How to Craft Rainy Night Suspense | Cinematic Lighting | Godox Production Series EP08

are just getting everything set up in place here. Got our truck placed. It's really loud if you can't tell, but we're about to get our first shot up. So turn the faucets on and let's make it rain.
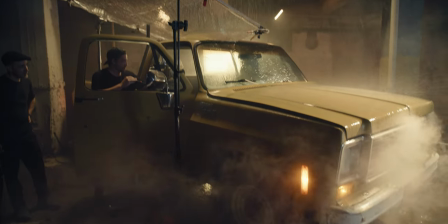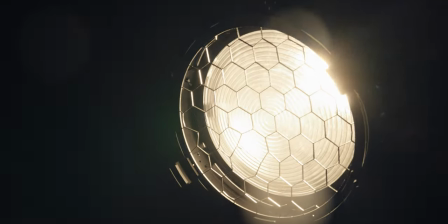Yeah, yeah, yeah. Oh, hello. I didn't see you there. We're here at the illustrious Southside Studios in Dallas, Texas. And follow me.
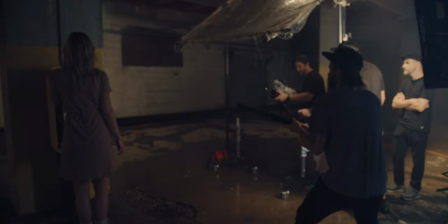I want to show you some cool stuff.
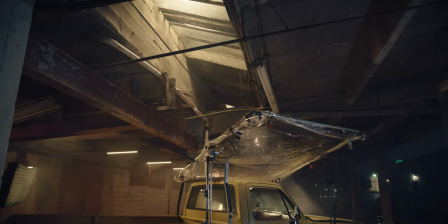Because we are adding rain effects and a lot of special effects to this particular shoot, a lot of pre-production needed to happen.
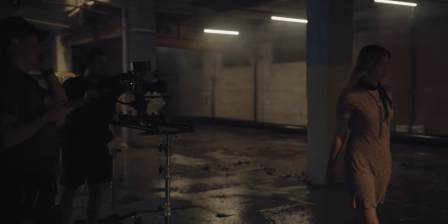So we wanted to be as organized as possible. The first step was writing the script.
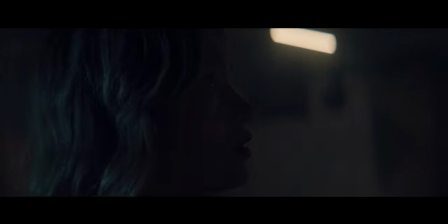So I put together just a fun little short script about a girl whose truck broke down and it's just a torrential downpour.
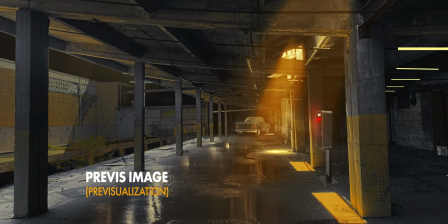I actually made some previous images as well. And those previous images helped show the special effects team what we're doing.
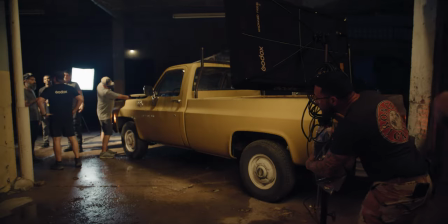It also helps the gaffer and the grip and the rest of the crew to really have an idea of what we're going for before we even show up to set. So we already have inspiration, we already have an idea, and it just helps things move so much faster on set.
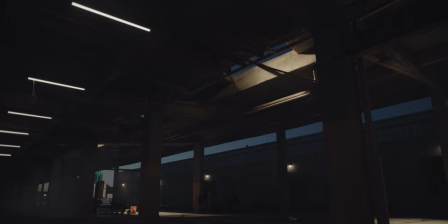So in combination with Godox lights, we're able to light up everything really fast and make it look just like our previous images and get to work. So we had a unique opportunity with this shoot to go super cinematic, super dark.
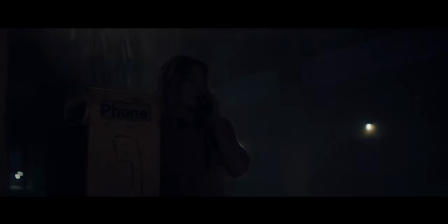We have a really awesome location. So I'm going to show you some of our props we were able to get a cool phone booth from a prop house here locally and
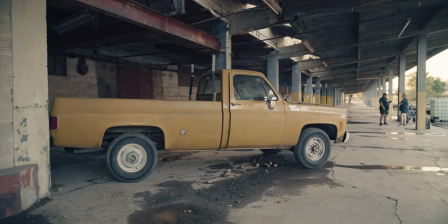I was able to distress it down make it look super dirty. So the cool thing about this video is We got to use a vintage picture car. Check out this truck We got to deck it out a little bit. We got the dice in the mirror.
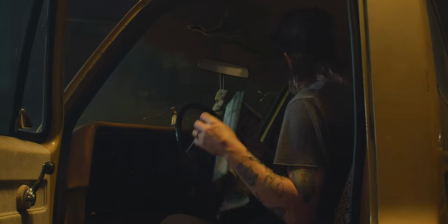We got the little hula girl You know, you just kind of have to make it look lived in, make it look real, make it look natural.
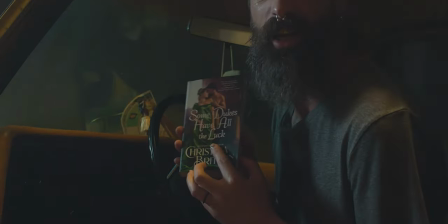So we add props inside. An erotic fantasy novel. You're not going to use that. So here we are in the set. And so the idea of this episode is we wanted to utilize some rain effects as well as some
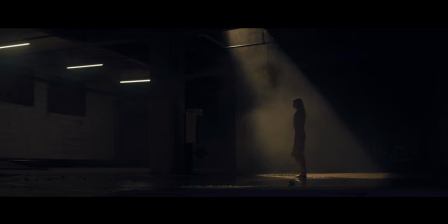atmospheric fog just to highlight a lot of light beams and make it look very moody within our scene.
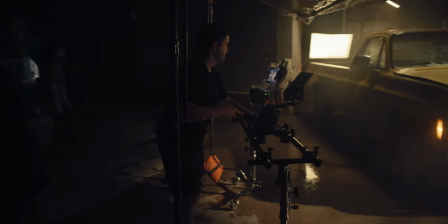So here I am right next to our prop truck and the idea is that the truck is broken down.
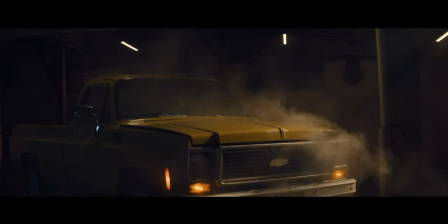So we have the special effects guys basically make it look like the hood is smoking like crazy.
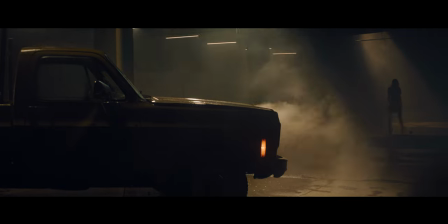And that's really what's creating that atmosphere that we're looking at.
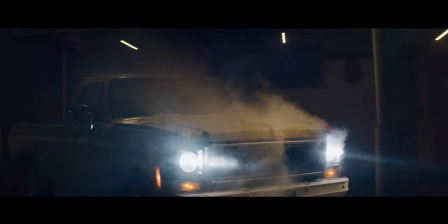All right, so we want to make sure that this truck looks like it's going to sputter and die and then start billowing some smoke.
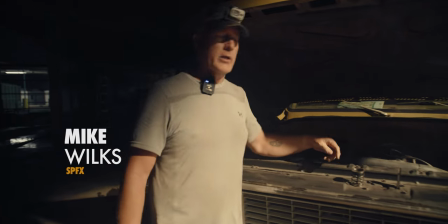So what I'm doing is I'm putting another smoke machine up underneath. Luckily, with these beautiful old trucks, there's a huge engine compartment.
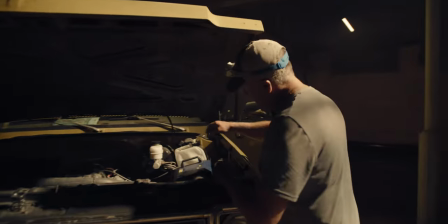So I've got lots of room to be able to put a smoke machine right in here with no problem.
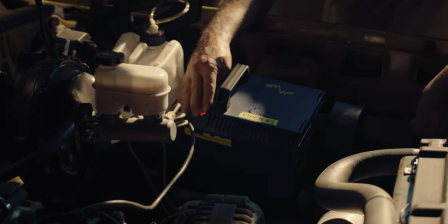I'll run the power down through the floor there and turn it on and you're going to see nice little smoke coming out of it.
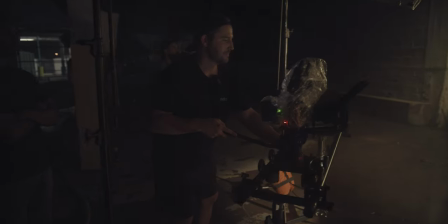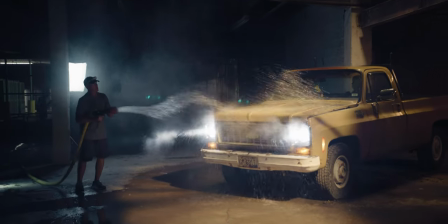And even if we're not shooting like right right now, we will tend to wet the area early.
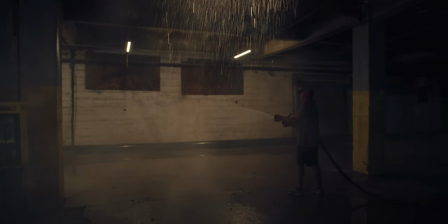It gives a chance for it to soak in and to help out. I mean, even on a very sunny day or it's been sunny that night and we're going to wet down on the ground, we'll end up doing it early.
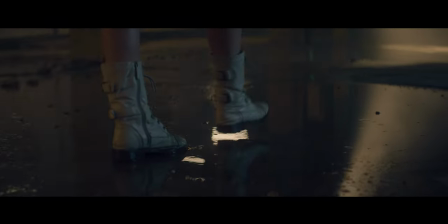So that we know we're going to refresh it, we know it's going to dry, but this gives a chance for it to start out wet. So that's what we're doing right now.
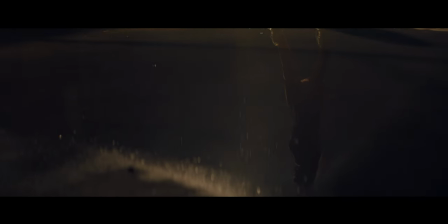We're getting this area wet to simulate the rain scene, help to sell the gag itself. The nice thing about working with these Godox lights today is that they are IP65 rated,
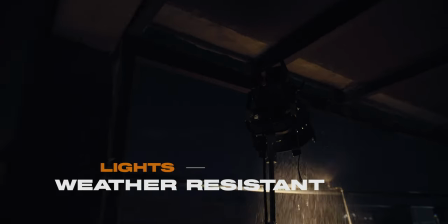which means you don't have to worry about the lights whatsoever because they can deal with all different kinds of weather conditions when you walk on set. All right so let's talk about a little bit of the lighting situation that we're doing here. So we got the F400B.
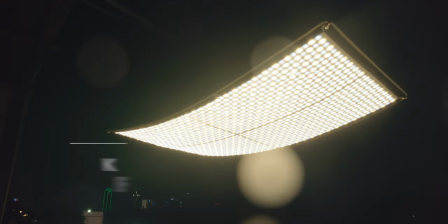We have two of them on set. We have one that is right over top of us right now lighting and just giving a little bit of detail onto the truck.
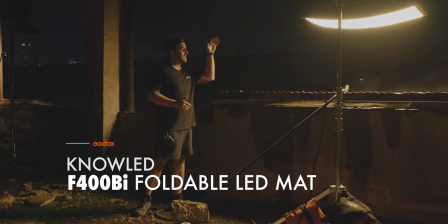We are upstairs where our lights are kicking down onto our world. were able
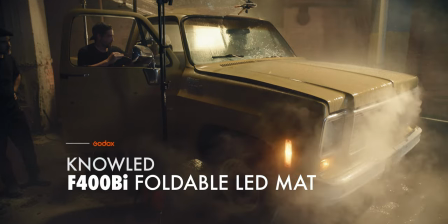to use this light right next to the water source and the water source was actually splashing this light.
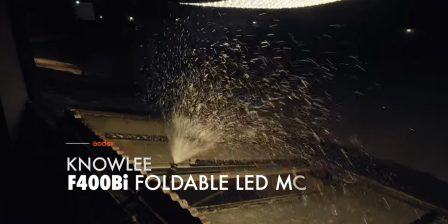It just made it really cool. It backlit that water and it allowed the camera to really pick up what was happening down below.
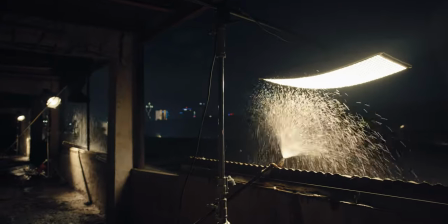This light was cranked up to 40 percent and so it was plenty of brightness even though the truck is about 30 feet below.
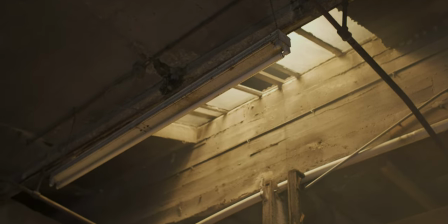But that's giving us this nice fall off that's coming right onto the truck and just creating this really nice
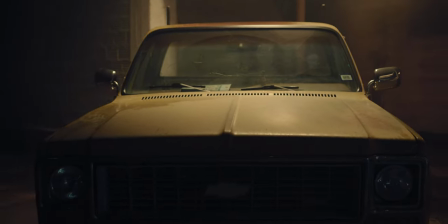bounce across the hood and across our subject and also helping backlight some of that rain.
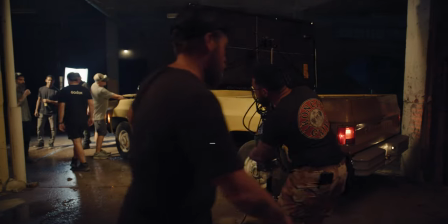Right back here is an F400 by that's only at 1% power and we have the silk and the
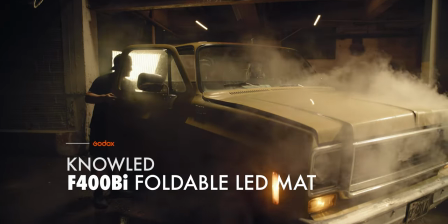grid on that light and that's just to diffuse the light to make it very very soft as it falls off in our environment.
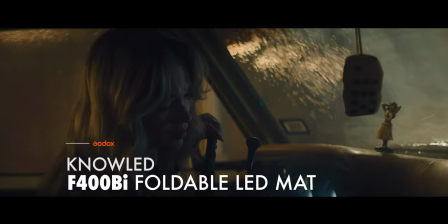And this is backlighting our rain for us so that way we can really see the rain especially in the windows.
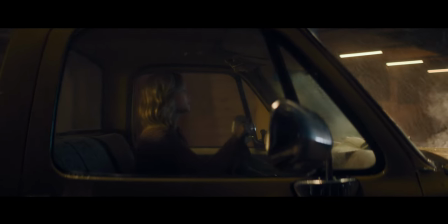It's also kissing her on the back which makes it really really nice. We wanted to go with more of a warmer color temperature just because we like the sodium vapor look.
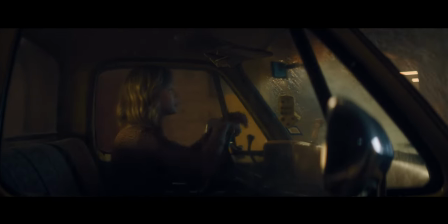And that's really the inspiration of this entire scene is to really achieve that sodium vapor nighttime street lamp look.
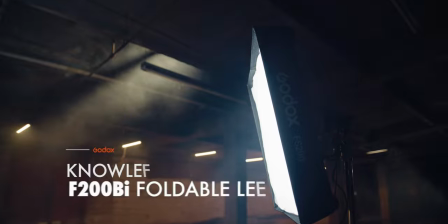We also have an F200 by and that's acting like our moonlight.
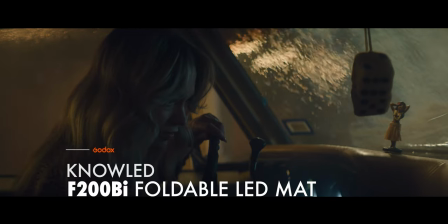So that one's closer to daylight, giving us a little bit of that blue on her face, especially when we get into the cab.
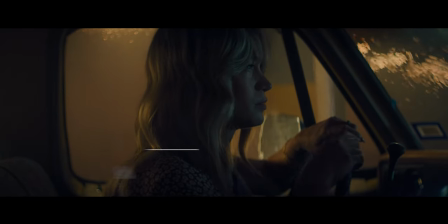And that light's going to basically help bring out our talent's eye light and just give her a little bit more feel across her face.
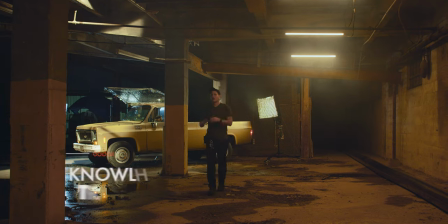So these are the TP4Rs and they are IP65 rated.
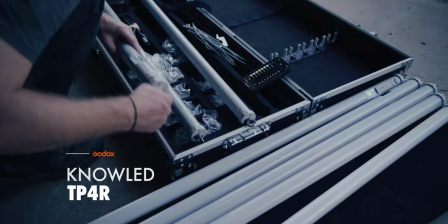So they can also be put in this rain or any other situation.
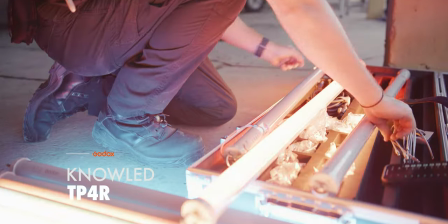The other really nice thing is they have eye rings on either side that came with the lights with cables that we immediately put up.
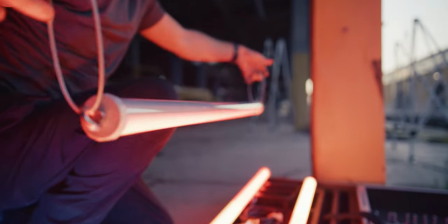So you don't need zip ties. You don't need anything else. The product came with it. They're super fast to put up, and they make a really awesome look.
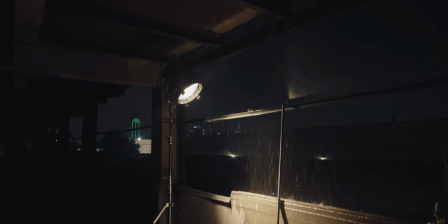So the other light that we really need to talk about is the MG 1200 by. So we have two up there with the Fresnel lens attached to them,
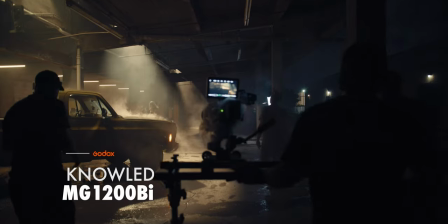and that's what's creating these really nice beams coming down and creating some really nice pulls.
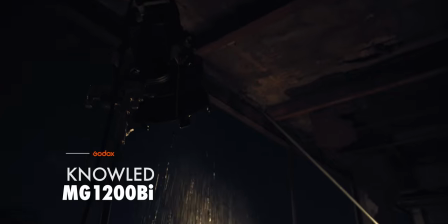So this is an MG 1200 by. We put a Fresnel, the GF14 Fresnel, on the front of it, and we put it in spotlight mode.
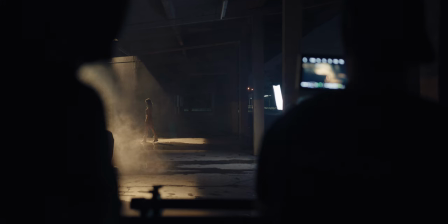And so that's going to give us that narrow beam and that's shooting through another one of these window rafters up top And it is creating those atmospheric beams that
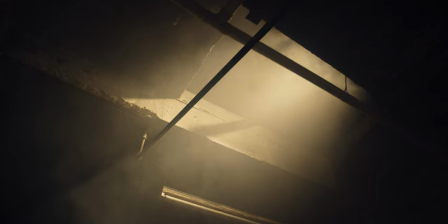are really cool So we wanted to use those atmospheric beams and the rain together just to make it look really dramatic and very moody
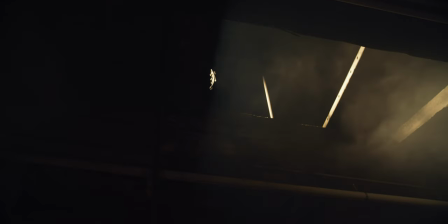within our scene So these lights are great because like the flex mats these can actually be wet I mean you could use them in inclement weather.
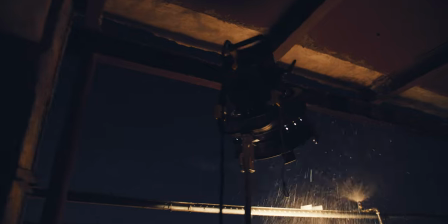They are IP 54. So they'll actually withstand and rain.
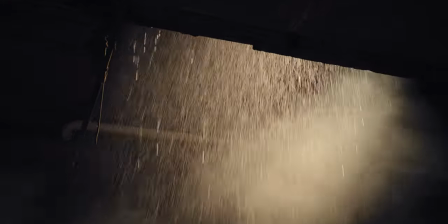So that's what's great about this is that it's perfect for this shoot.
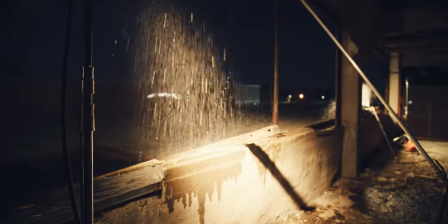We're able to put such a powerful 1200 watt bi-color light in the rain and utilize that and take full advantage of a light that powerful.
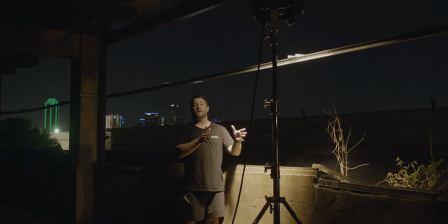And this is another MG 1200 bi.
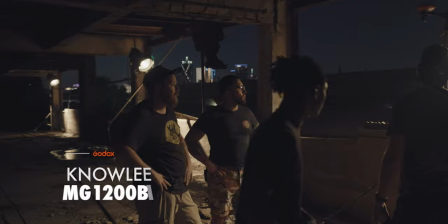This one's going through the opening down right here down below is the phone booth, kind of that area that we had the phone.
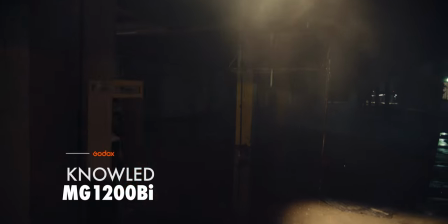So this is doing kind of the same thing. It's creating those atmospheric beams.
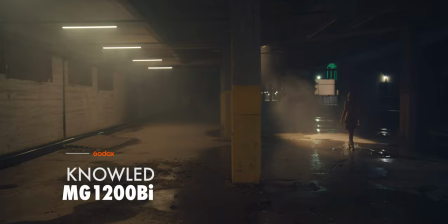So once again, we have a gf-14 fresnel and we put that into spotlight mode and that's creating that narrow beam that the haze
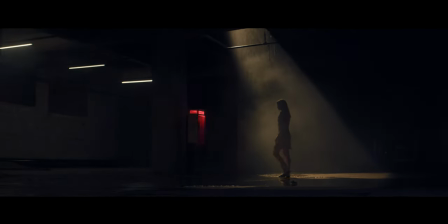is just picking up and it's giving us that really cool volumetric lighting that we were after all